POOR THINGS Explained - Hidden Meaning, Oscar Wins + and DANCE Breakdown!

But more than that, we must experience everything, not just the good.
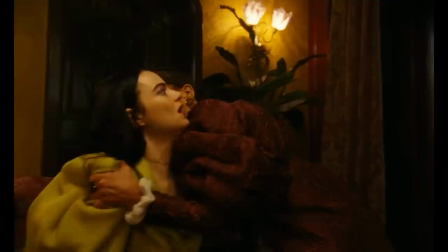990s
But Madame Swiney also introduces Bella to her first experience with real physical pain when she bites her twice.
Oh, I am sorry, I do blunt.
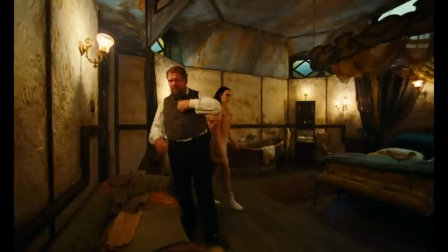1002s
This is important because this is the beginning of Bella's final massive development of the film.
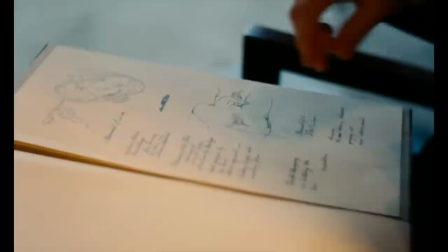1007s
She is forced to grapple with her femininity in a world run by men. Bella has no matriarch figure.
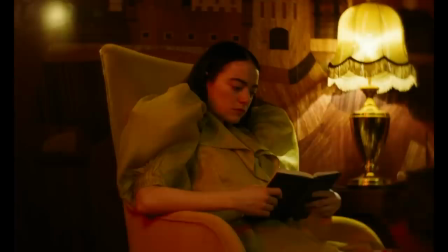1012s
She is literally her own mother. Her understanding of womanhood is built entirely from lived experience and literature.
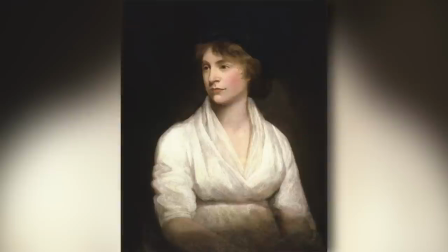1018s
This is another very touching similarity to Mary Shelley, whose mother died 11 days after she gave birth to her.
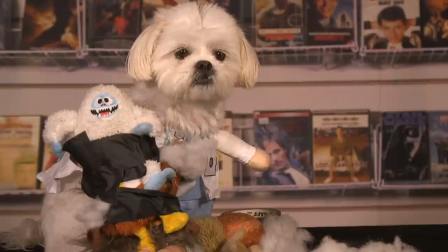1023s
But get this, Shelley's mother, Mary Wollstonecraft, was the author of a radical book called A Vindication of the Rights of Woman.
Explain.
A Vindication of the Rights of Woman is considered to be one of the earliest texts in the history of feminist literature.
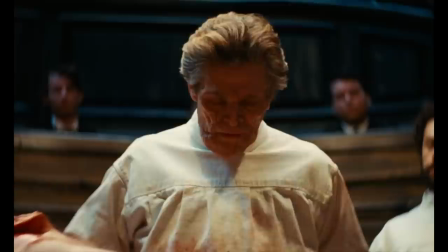1037s
To put it simply, it is an argument for the equal education and rights of women. And this is where we see, again, how poor things is a Frankenstein of Frankenstein.
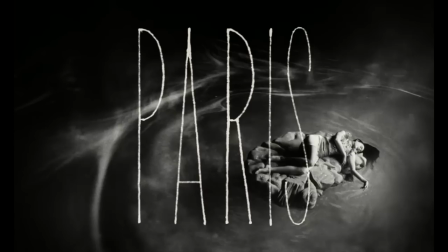1046s
Just like Shelley, Bella grew up without a mother. Both women are influenced by disembodied texts and philosophies that guide their school of thought and help form their personhood.
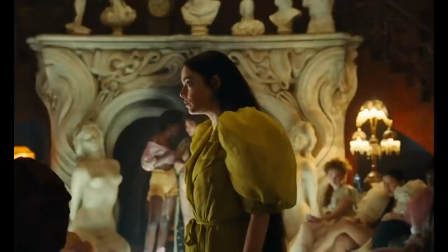1054s
While in Paris, Bella's friends introduce her to socialism, which is a natural continuation of the earliest references to Marxist thought. As Bella begins to understand her role as a woman in society, she develops political opinions as well.
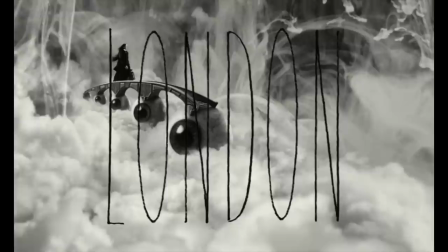1066s
We get a great summary of all that when Bella rejects Duncan for the final time.
We are our own means of production.
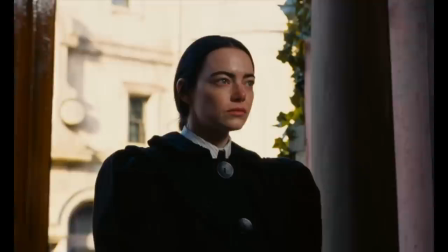1072s
Bella returns to London at Godwin's request. She has now evolved physically, sexually, philosophically, socially, and politically.
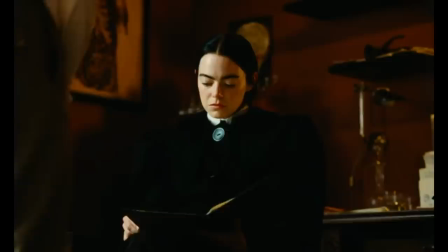1079s
She is a fully formed adult woman. So when Godwin tells her the truth about her origin, the colors of the film turn more realistic.
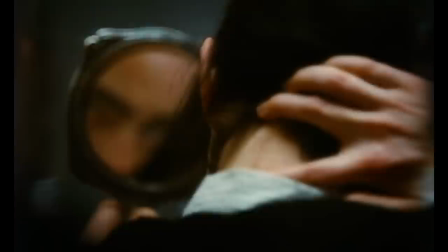1086s
We see less vibrant pinks and yellows, because Bella now sees the world as it truly is.
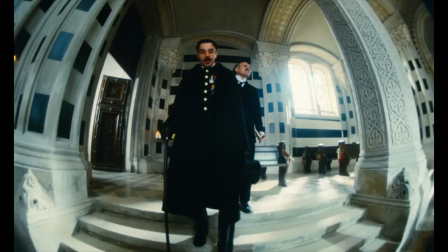1092s Read your cards and letters home, and watched you fearlessly create Bella Baxter with wonder.
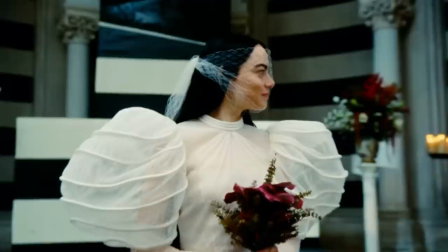1097s
But the movie still employs one final fisheye lens to evoke childlike confusion when her fairytale wedding is interrupted.
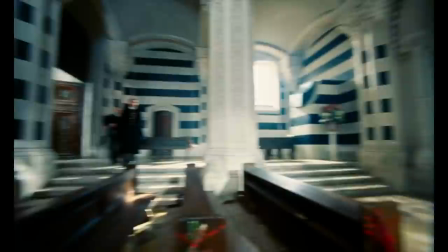1104s
Now, during her wedding, Bella wears a bridal gown that was actually built to resemble a cage. And then Alfie arrives.
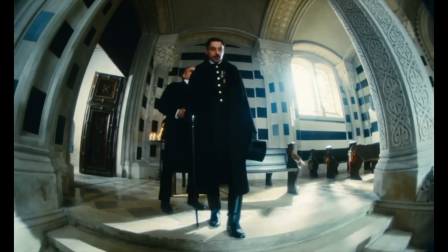1109s
He is the husband of Victoria Blessington, a.k.a. the adult woman who killed herself and her unborn child, creating Bella.
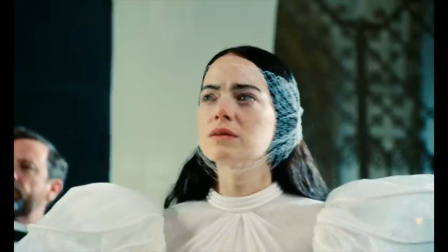1116s
Alfie is first seen through this distorted fisheye POV because this is the last piece of Bella's story that needs to be worked out.
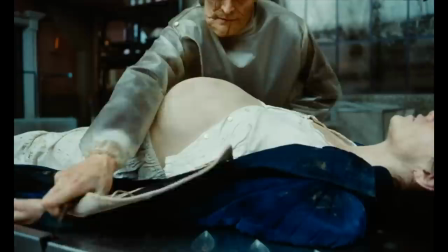1123s
We get one last Frankenstein reference when Alfie tells Bella that Victoria would refer to her unborn child as the monster.
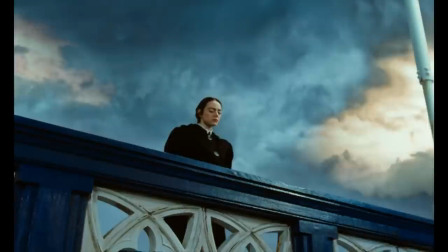1129s
Remember, that monster is one half of Bella. It could be that the name Victoria Blessington is also a reference to the Victorian age of the late 19th century.
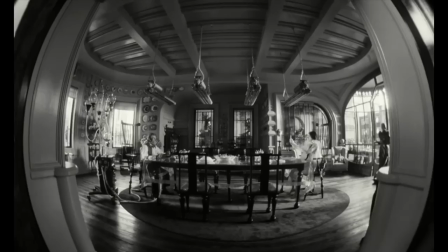1137s
Just as Bella is an evolution away from Victoria, the film is taking us from the Victorian era into modern 20th century thought.
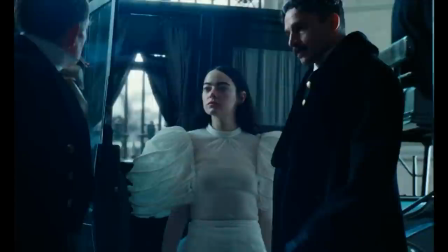1144s
Now, Alfie brings pure violence into Bella's world. He traps her in his house, where he tortures servants to stave off uprisings. He threatens her with genital mutilation so he can control her. Bella's final test comes in the form of a spiked martini, where she admits to the small temptation of...
In some ways it would be a relief to be rid of my questing self.
And this is where Poor Things drives home its point.
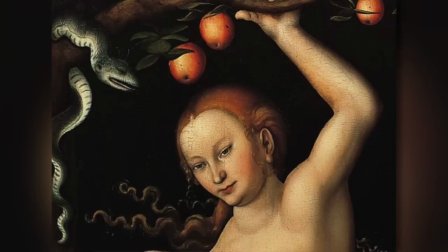1165s
The story of Poor Things is one of female evolution of thought. It's Eve biting the apple. It's Barbie asking this.
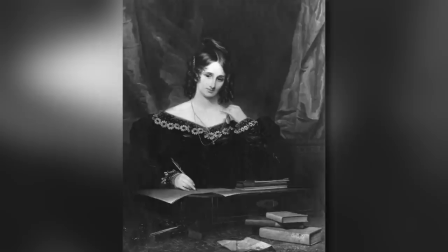1170s Do you guys ever think about dying?
It's Mary Shelley reading her mom's essay, the first piece of feminist literature ever written, and then going on to write the very first ever and greatest science fiction novel, Frankenstein.
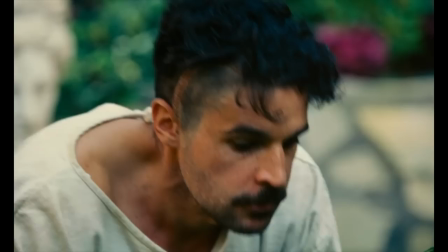1182s
And in Poor Things, this is Bella grabbing Alfie's gun and shooting him in the foot. So, Bella turns Alfie into a goat man, letting Christopher Abbott show off his Straussburg training. He behaved like a beast, so now she has reduced him to a beast.
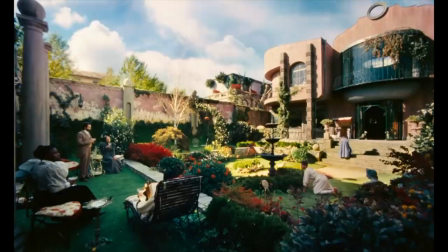1194s
And then, and this is so good, we are treated to a final parting shot of Bella studying for her exams, sitting with her friends in the garden. This parting shot is a reference to the painting The Garden of Earthly Delights by Hieronymus Bosch. Bosch's painting is a triptych depicting the fate of humanity.
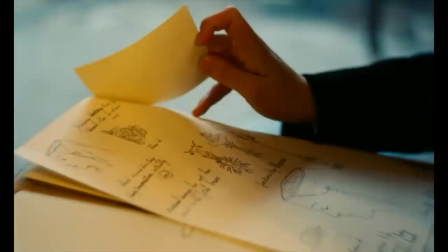1208s
And it's fitting that this is where we end after two hours of pondering science, nature, creation, philosophy, and political theory.
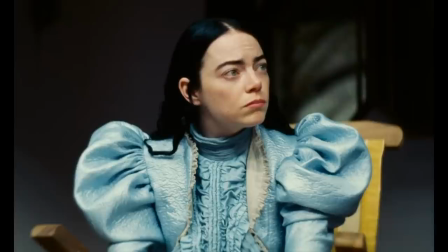1215s
Poor Things is a movie that asks us to consider what made us, what we're made for, and what it all means in the end.
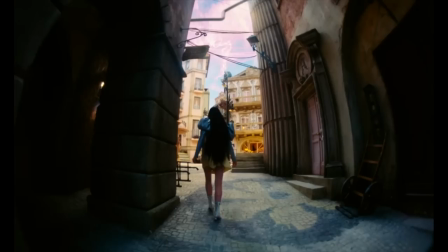1220s
Because, much like this garden of earthly delights, the world of Poor Things is vast and storied and detailed, but can also be a little bit frightening.
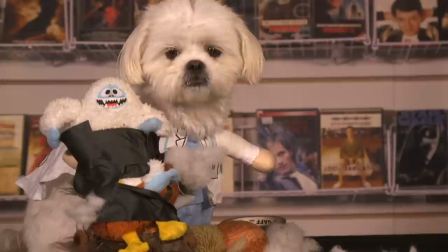1227s
We can only hope to one day understand a fraction of existence, or where we fit, into this strange, strange world.